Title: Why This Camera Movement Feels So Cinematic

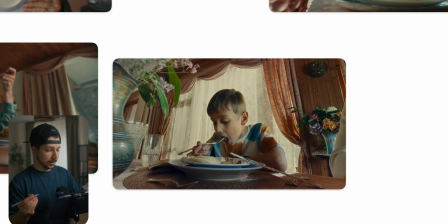We had an establishing shot where you can see where the light source is coming from.
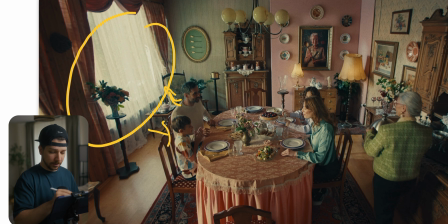The kid is here and the windows are here, so there's no way a light is coming from the side. The whole scene is set to this direction. This is just how you do it most of the time. There are many examples in big Hollywood movies where they throw away the lighting
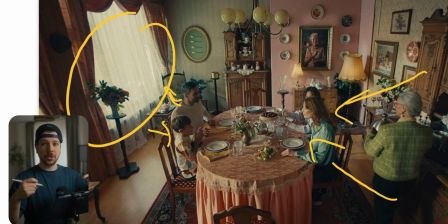continuity on even a dialogue scene because it looks better or some other reason. So don't take this example as an, oh, we have to do it this way. No, it's just the most common way you see in commercials, because it's much easier to work this way and your footage will look less lit.
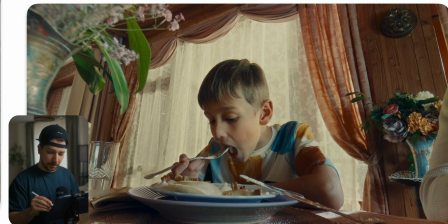And that's most of the time our goal. So what they've done here is there is another window in this corner and they just backlit him a little bit. and add a little bit of fill on the other side to get him a little bit better exposure.
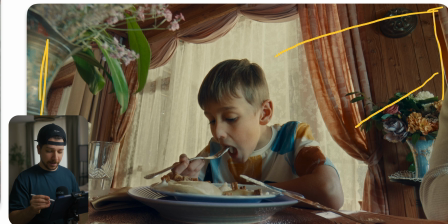And also we have this really wide angle lens, which is really now common in commercials. You go 90% of commercials will have some kind of movement or people involved have a 40mm look on a full frame sensor, because it just feels more immersed into the scenery and it's a more unique look,
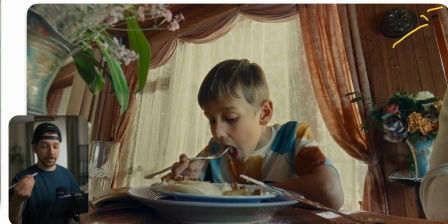because it always has to remember you have to catch the eye of the audience in a commercial, so you try different and more extreme looks.
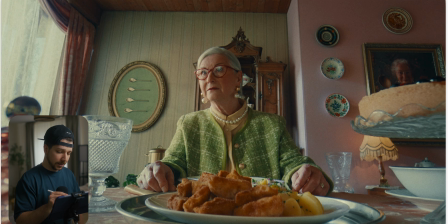So this is the shot of the grandma, and now you can see this is the most perfect lighting get we here. Pretty lit from the side, you have great exposure coming through the room.
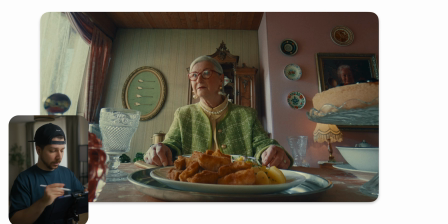The only thing how to light a scene like this is you would put a light source outside the window. When your light source is outside, it's always better, because from the feeling you will get, the light shouldn't be in the room.
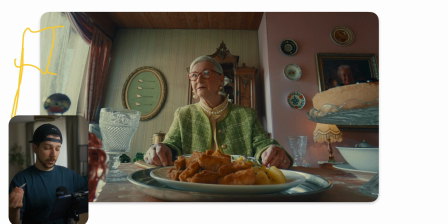It's not realistic that you have a big light source in your room. So as you pull it more away, it becomes more realistic, but not every time. We're just talking about these kinds of shoots. So your typical setup is big light source. You have to check, is this a studio? Is this a real room?
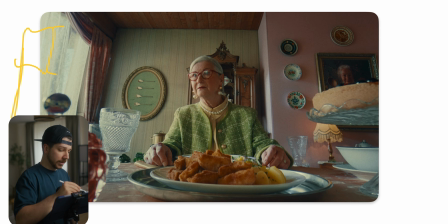So we have real light coming in with changing light levels. So when it's a real location, we would black out the scenery.
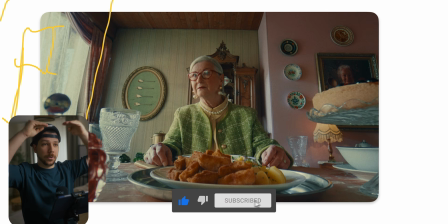So we put over each window a black box where you put your lights in, so your light is not shifting darker or brighter because of clouds. And then you have most of the time two lights.
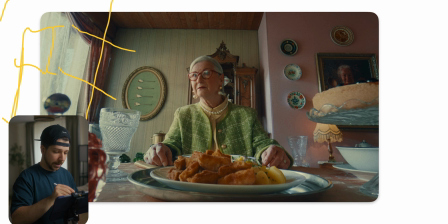One, then it's blasting into the background, giving us a little bit of texture. Here it's not that present, that's an overall, it's just soft exposure from the window. And the other light would be diffused with a quarter diffusion, or you bounce it into a butterfly and going straight onto our actor.
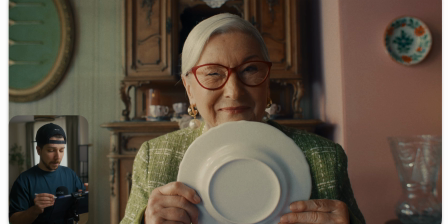Then when we go for the close-up, you can see our lighting become much cleaner, much more present, because now we have more space.
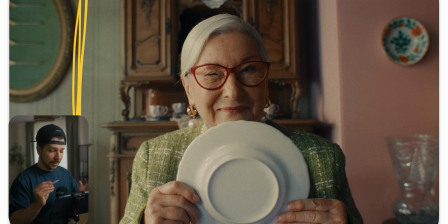We can put a bigger diffusion near the edge of the frame to get this nicer roll-off. Also, we can put a bigger negative fill on the other side so that we get a bit more contrast on the side. It's always this adding light on one side, moving light on the other side.
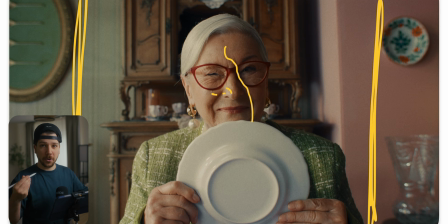This is the technique you have to use all the time and thinking all the time about it.
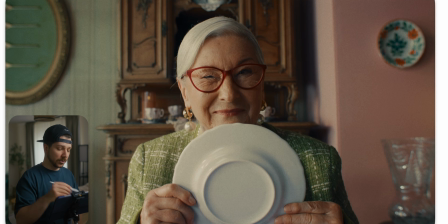You also tend always to light your wider shots harder. So if you have a big space, want to show a lot of things, throw your diffusion away. You have to use harder lights, and then when you go in for the close-up, then you diffuse it.
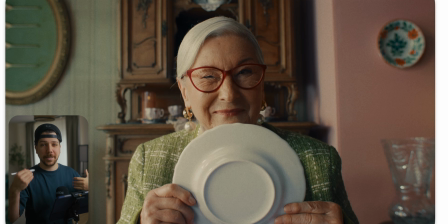Because on a wider spectrum, it's much more difficult to create contrast. That's the reason you use less diffuse lights. So if you enjoyed this video, I really would appreciate a subscription from you. My name is Marco Bagnoli, and I'll see you next time.